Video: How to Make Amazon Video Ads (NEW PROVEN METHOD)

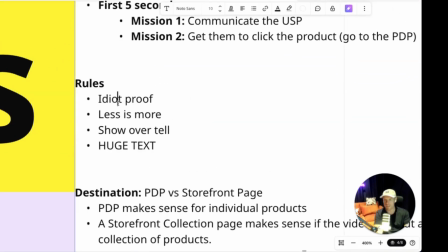That's what expert e-commerce marketers do. So the rules, idiot proof, less is more, show over tell, huge text. First 1 to 5 seconds. Use your noggin to optimize that.
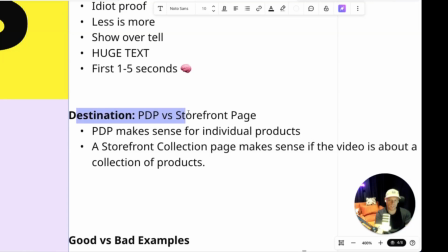Someone asked on my team, is it best to send them to the product detail page or to a storefront page? So most of the time, send them to the actual product page,
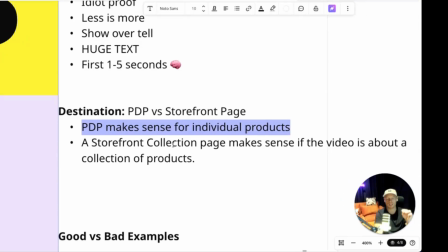but you also have an option to send the destination to any page on your storefront on a video ad, which I think would make sense if you're talking about a collection of products. You can send them to that collection of products on the storefront.
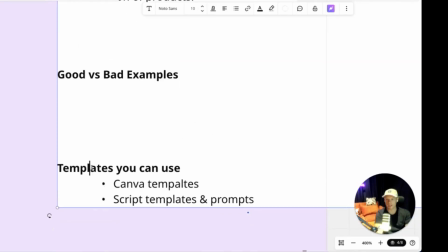Good versus bad examples, we already covered that. Canva templates. Would you like my Canva templates that you can use?
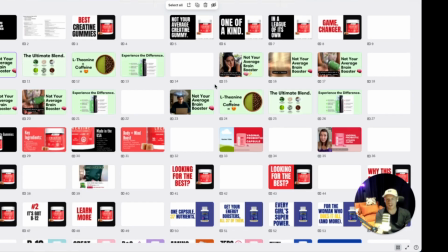Let me show you them. So I've been building this out for the past several months. So what I've been doing is anytime I see a video ad that I think is good, my team copied this into Canva.
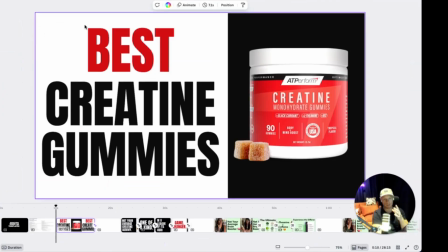So it's a mix of copied from good Amazon video ads from existing brands, plus video ads that we have made for our clients.
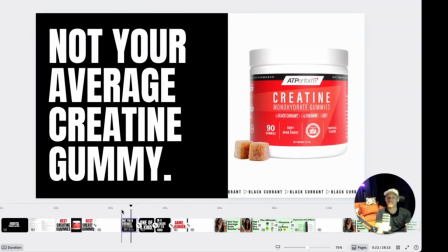Now, feel free to copy/steal this copywriting.
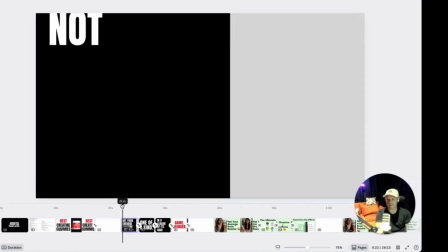Again, now you know it's all about the text on the thumbnail / the first 5 seconds.
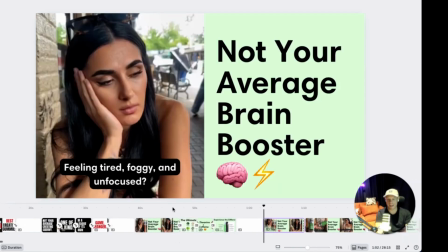So my style of video ad is just everything I said. Big, bold headlines, really short.
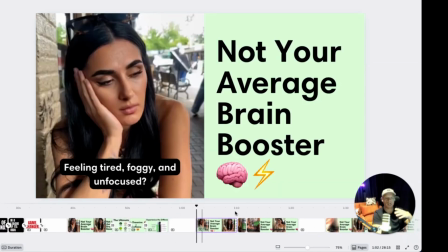If they have some USP footage, I will go to the client's Instagram and TikTok, find their best UGC video, and maybe I'll throw it in there like I did for this client, and I made this video.
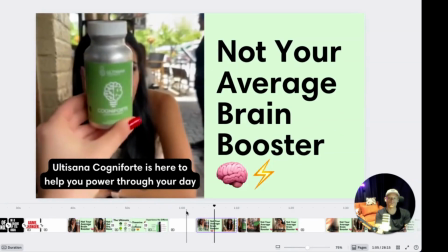Feeling tired, foggy, and unfocused? Ultisana Cogniforte is here to help you power through your day without hitting the wall.
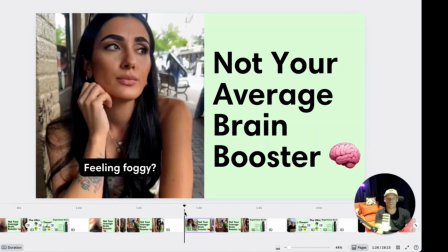Oh, no. That was the existing video. I trimmed it up. I got rid of the AI voiceover because I'm not a fan of these stupid AI voiceovers. And I just redid the text and I simplified it. This is what it looked like before. I'll play you the before.
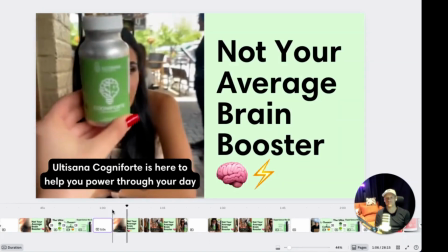Feeling tired, foggy, and unfocused? Ultisana Cogniforte is here to help you power through your day without hitting the wall.
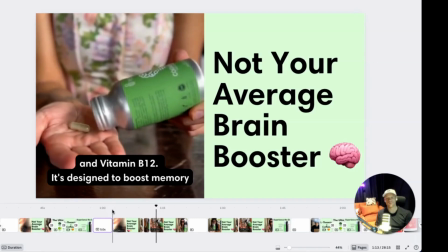Caffeine plus L-theanine and vitamin B12. It's designed to boost memory, focus, and mental clarity.
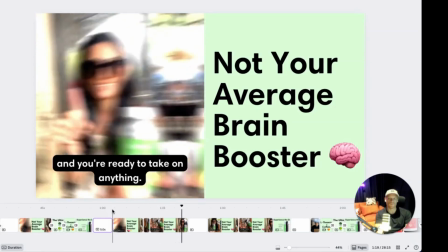Just 2 capsules a day with food, and you're ready to take on anything.
Stupid AI script.
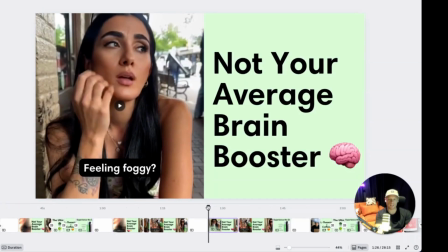I got rid of that and I just put big text that someone is able to read. I made it more idiot proof for mobile and for desktop. And I just added music underneath it.
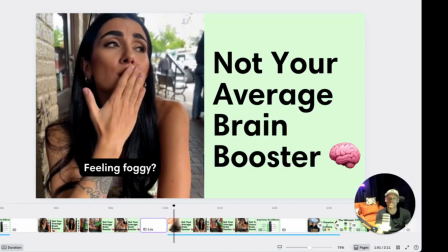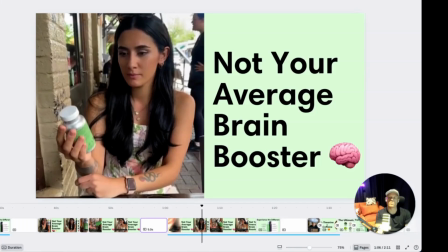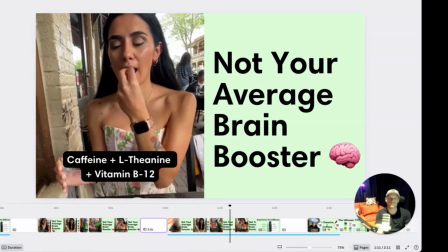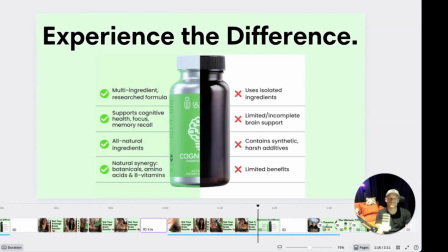And I threw this last slide there at the end because we already had this comparison chart made for them for their gallery images.
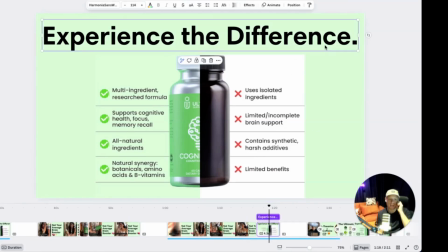So, and I thought of a big headline for the last slide: experience the difference. Because on this video ad, you want them to think, to pique their curiosity. So the whole point of this video ad, the theme is not your average.
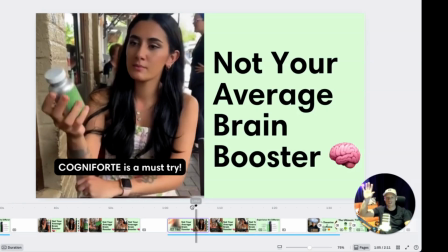We're different. Hey, it's on the thumbnail. We're different. The thumbnail is going to be like this or this.
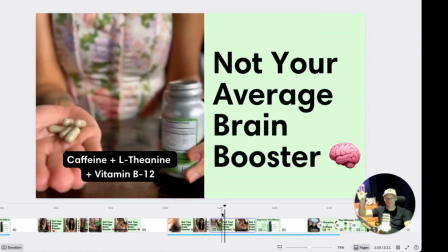And then it just says not your average brain booster on the side, enough to get someone's attention.
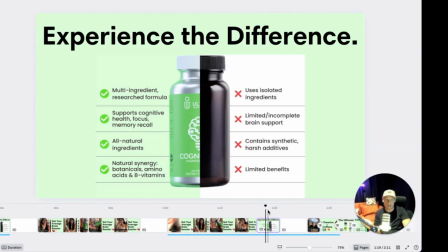Like, oh, they're claiming that they're not average. that they're different. It says experience the difference. Of course, nobody watching the video ad is actually going to read this text on the comparison chart. It's just saying, hey, experience it for yourself. Click the product, go to the product page, and then learn more from there.
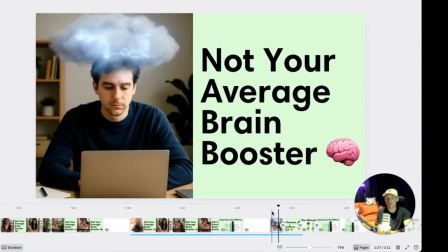Here's another experimental pattern interrupt that I used on Sora, just in a little AI clip of something that will just get your attention, and the same thing in slides.
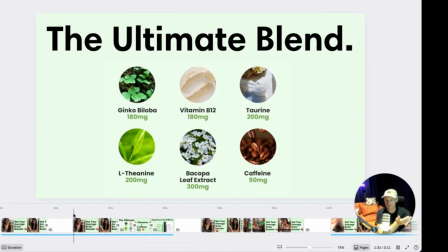So let me show you this other version.
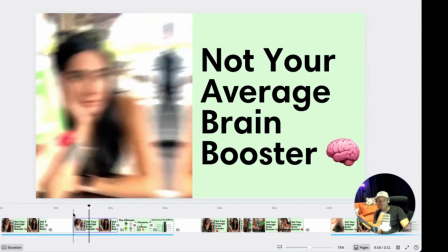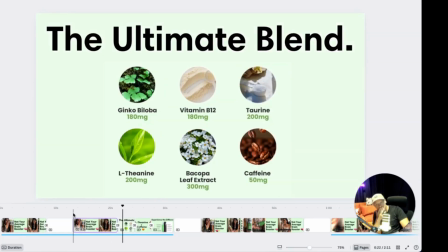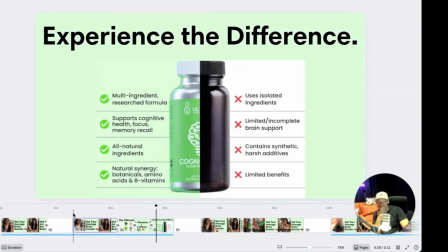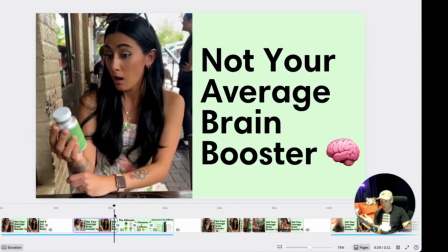That's it. So the first few seconds are a UGC highlight, and then it's just got 3 simple slides.
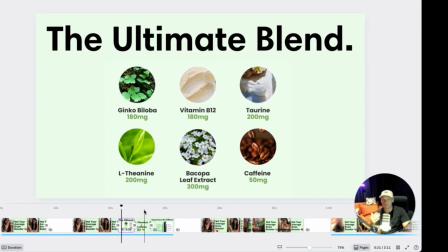The ultimate XYZ. So this is, their claim is the ultimate blend for nootropic.
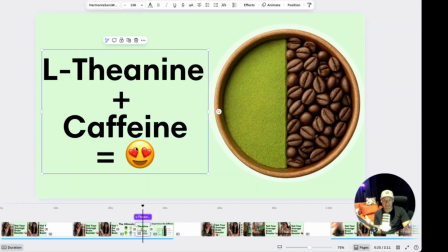Why? It has L-theanine and caffeine.